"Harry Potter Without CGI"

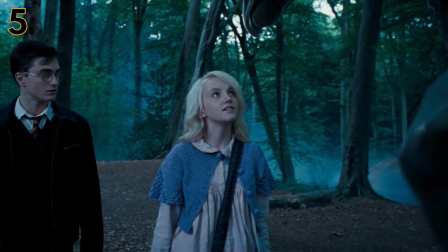241s
As you know, people can't see Thestrals until they've seen death firsthand, so seeing as Harry hadn't seen a death before Cedric,
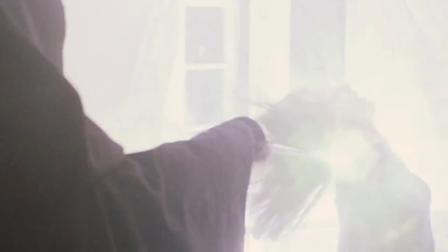249s
except for his parents, but that apparently didn't count, he didn't see the Thestrals until the 5th movie.
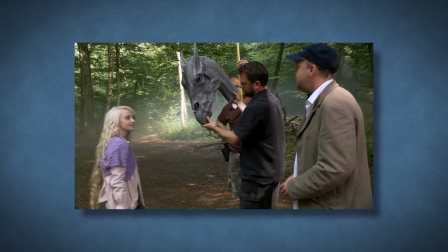254s
For the Thestrals, a head was created for the actor's eyeline and so that they had something to interact with, while the full body was then added into the scene in post.
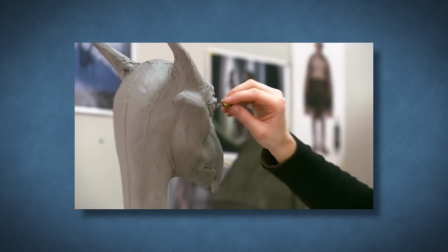262s
Some life-sized models were created for certain shots,
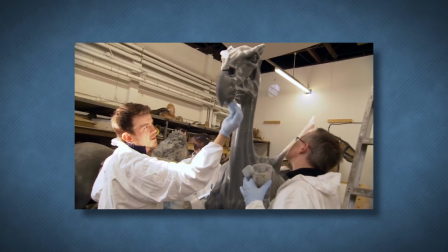266s
but the wings were always 100% CGI, as they would be pretty difficult to make for real.
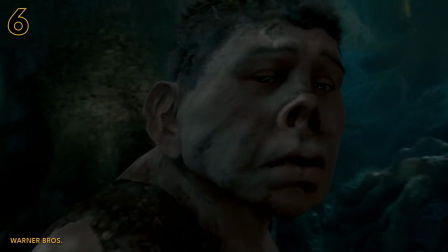272s
Hagrid's half-brother Grawp was also another one who was both a mix of VFX and practical models,
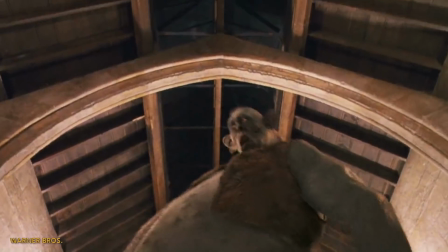279s
with the emphasis predominantly on CGI. Like the Troll in Sorcerer's Stone, or Philosopher's Stone, depending on where you're from.
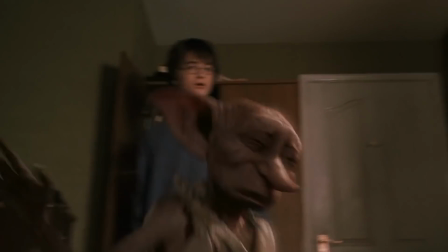286s Dobby, shush, I'm sorry. I didn't mean to offend you or anything.
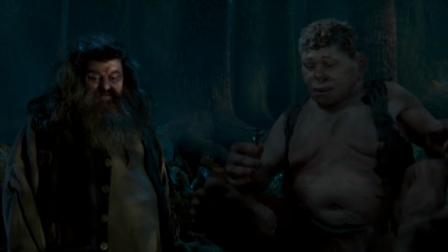292s
The visuals of Grawp do look kinda dated, but at the time, the VFX was cutting edge and the Potter crew were pioneers in the industry.
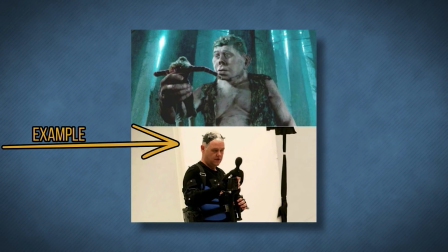301s
The actor behind Grawp was motion captured on a soundstage wearing a suit with white baubles to track his movements,
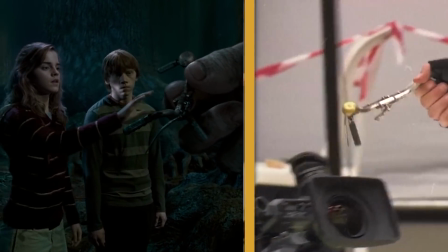308s
whether that be reaching for a butterfly or picking up Hermione, with a doll being used to replace Emma Watson,
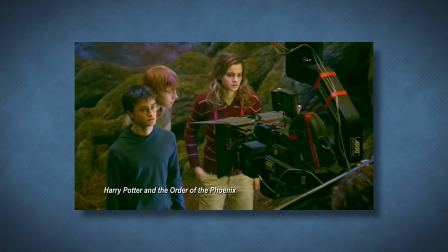314s
as it turns out that it's easier than shrinking her. However, to shoot the scene with the actors in the Forbidden Forest,
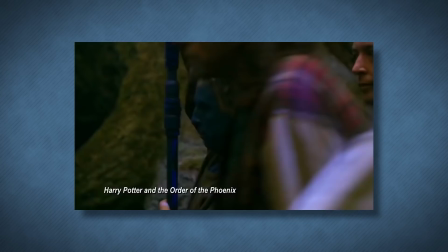319s
a member of the crew would wear a blue suit with some scaffolding attached and a ball placed at the top to indicate where Grawp's eyes would be.
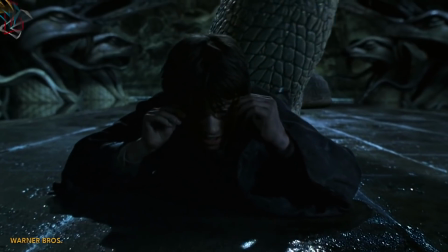327s Just stay away from her, alright?
Now, we already mentioned the chief inhabitant of the Chamber of Secrets with the Basilisk,
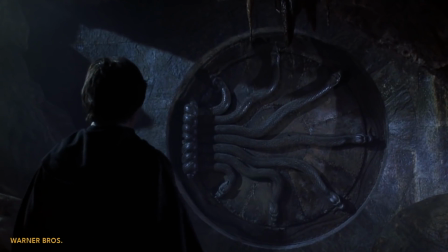334s
but to actually create the chamber itself, the production team had to use more CGI than you might have realized.
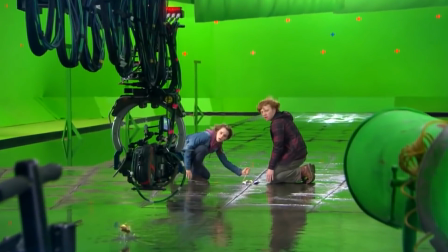340s
To create the set, pools of water were created on either side of the walkway, with a fountain on one side shooting water down.
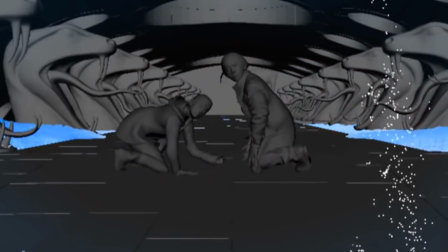348s
But the far walls in the chamber were green screen and were where some of the movie's lights were located.
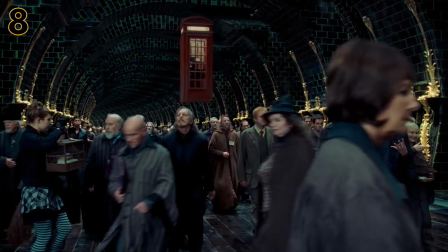354s
The Ministry of Magic was another one that was also mostly green screen, in terms of the far walls anyway,
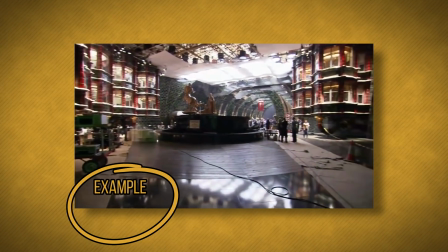360s
although there were some structures created for real, such as the arch-shaped hallway where a number of the Ministry workers enter via flue powder and the central sculpture.
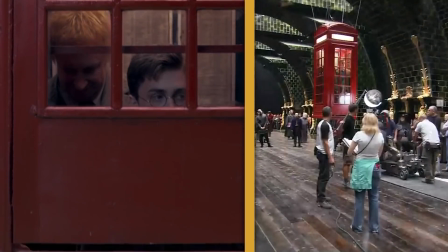368s
The phone booth that Harry uses to enter the Ministry was suspended via wires and then lowered down to the floor.
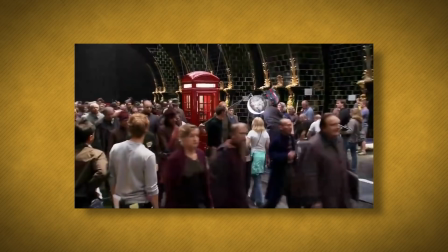374s
The set was then filled with hundreds of extras to make it look like a real, living, breathing place of work.
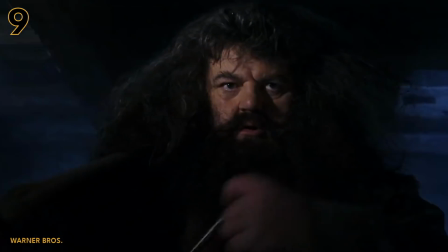381s
While for the most part, Hagrid was filmed by having actor Robbie Coltrane shot from certain angles to make him look larger than he is,
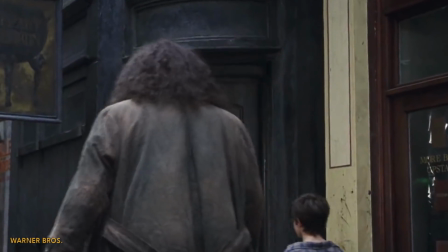389s
in certain scenes it was impossible to make the actor convincingly look like a half-giant.
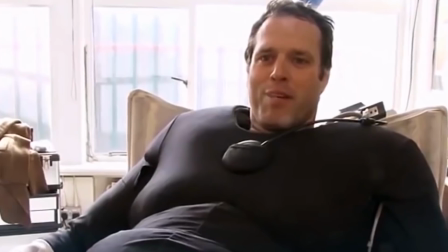394s
This meant that on occasion, a stunt double would step in for Coltrane wearing a large suit with a giant,
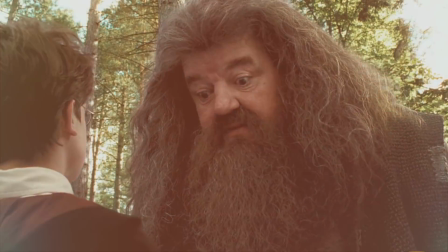402s
lifeless waxwork Hagrid head on top, with the digital movements of Coltrane added in post.
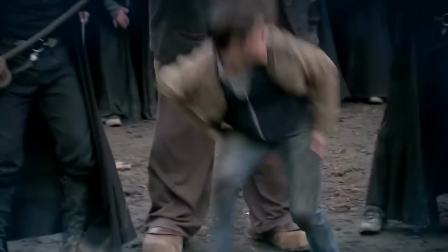408s
An example of this is the moment that Hagrid carries Harry— oh, that's weird to say— I shouldn't have said that.
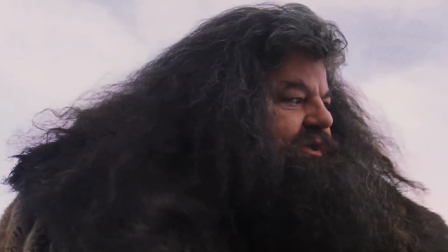413s I should not have said that.
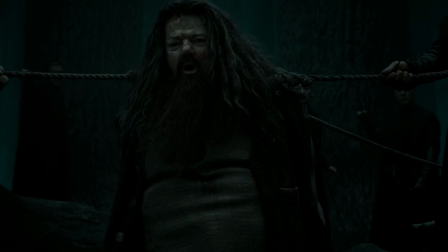416s
Another instance where Coltrane was replaced by a stand-in was the moment that he was tied up by rope moments before in Part 2,
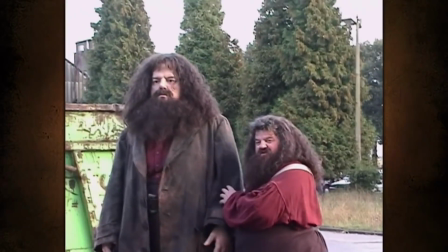424s
but instead of an actor, a life-size model was used for the scene.
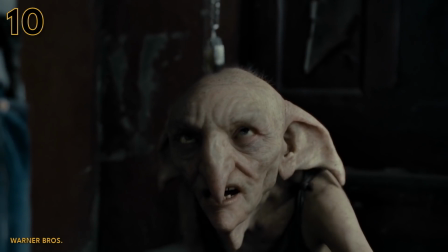427s
For House Elves, Dobby, and Creature, a mix of VFX and practical effects were used once again.
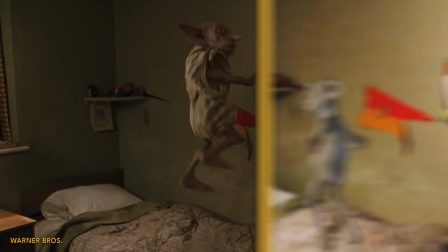434s
For Dobby's introduction in Chamber of Secrets, the character was entirely digital,
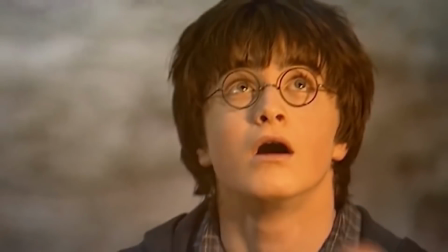438s
and a tennis ball on a stick was used for Radcliffe to know where Dobby was supposed to be in a scene.
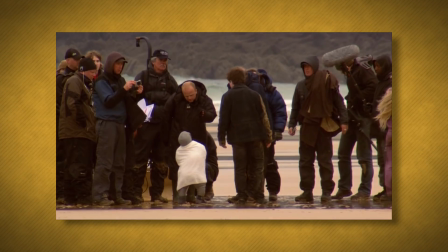444s
But as the series progressed, actors such as Diane Gibbons were kitted out in motion capture suits to make it look more lifelike,
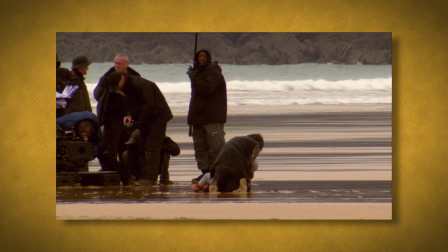450s
while in cases like Dobby's death, a model was used so Harry would have something physical to cradle in his arms,
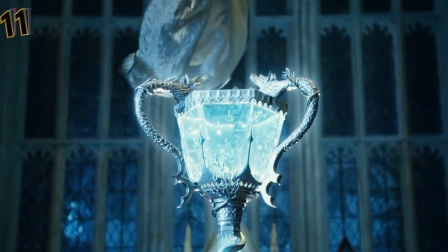456s
with VFX then being used in post to create the final version of the Elves. Now, when it comes to the famous Triwizard Tournament, I just have one thing to say.
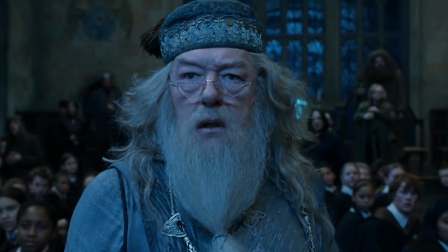465s Tell them!
In the books, it says that Dumbledore calmly asked Harry whether or not he put his name in the Goblet of Fire.
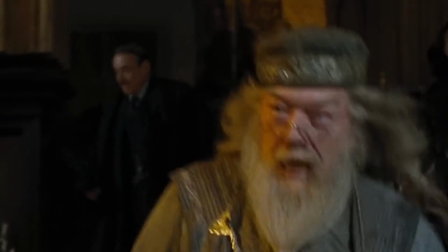472s Not Harry Potter! Harry, you put your name in the Goblet of Fire.
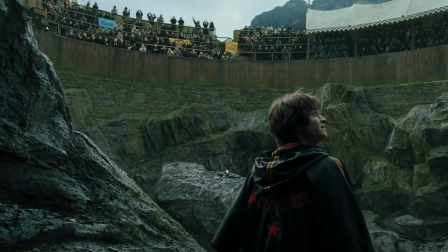478s
Alright, seriously though, the tournament was predominantly filmed in front of a green
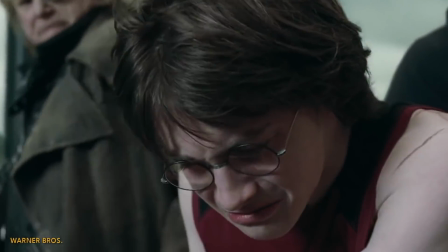482s
screen, with sets like the final stadium and the platform where the contestants dive from all being in front of a screen with them diving onto a green mat.